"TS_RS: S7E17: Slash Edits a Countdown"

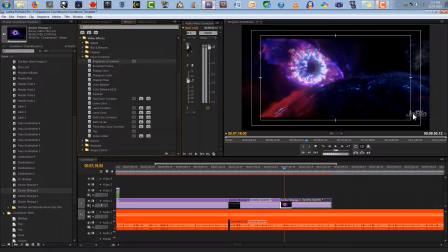And then this is going to be similar to that. That's like a big cock shot to anyone watching your video. Why do you put this there? It's written everywhere on your channel. You don't need to put watermarks. That's just very mean, and I would never do that to people.
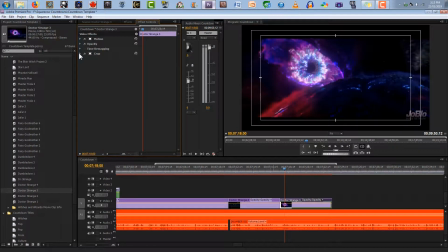It just looks unprofessional having that there, so I get rid of them. But look how far up I'm going to have to go to get rid of that now.
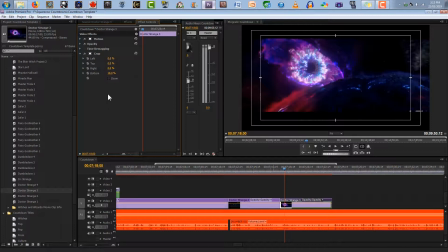Maybe 18? No. 19? No. 19.5. And then what we'll do is do 10 at the top.
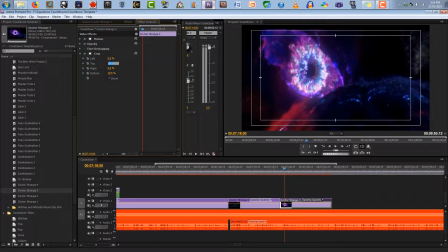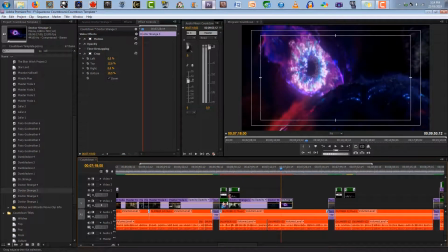There, that's better. Now all we have to do is this part.
I think you'll find our will equal to yours.
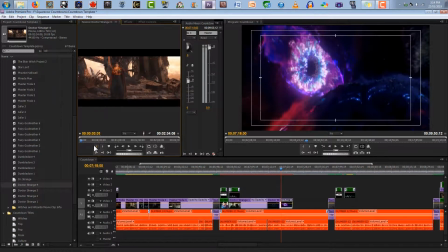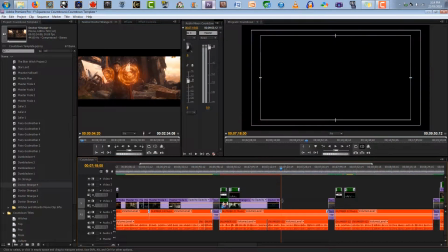Actually, I don't even think I need this. Oops.
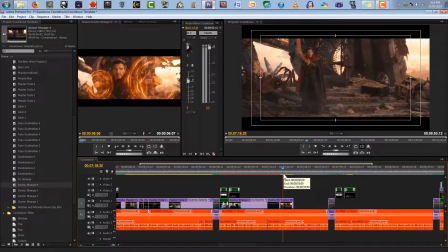He now serves as the Sorcerer Supreme, Earth's foremost protector against magical and mystical threats.
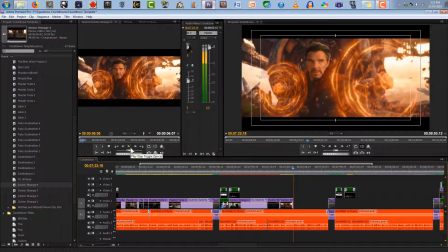And now we need to get the shot of when Thanos takes it from him.
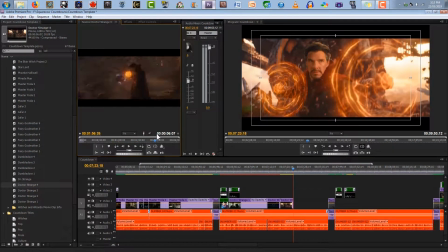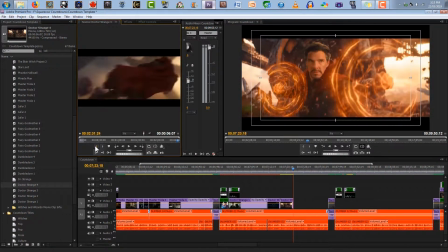Oh. Well, I can just use that part. I don't think people are going to notice. As long as they don't show the part of it shattering.
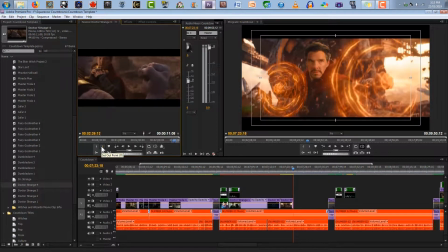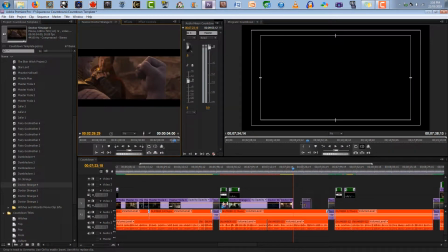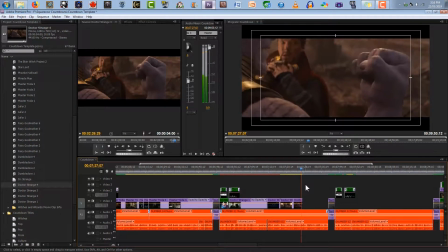And until Thanos took it from him in Infinity War, he was also the keeper and guardian of the Time Stone.
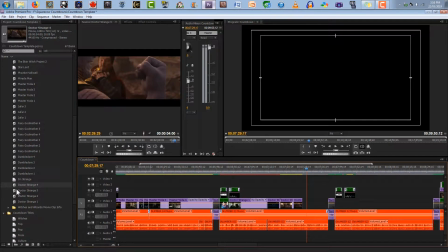We can also do this.
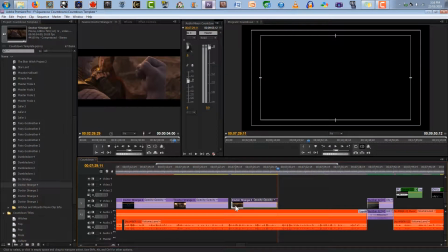Oops. Crap. Like that. And then that.
When I first watched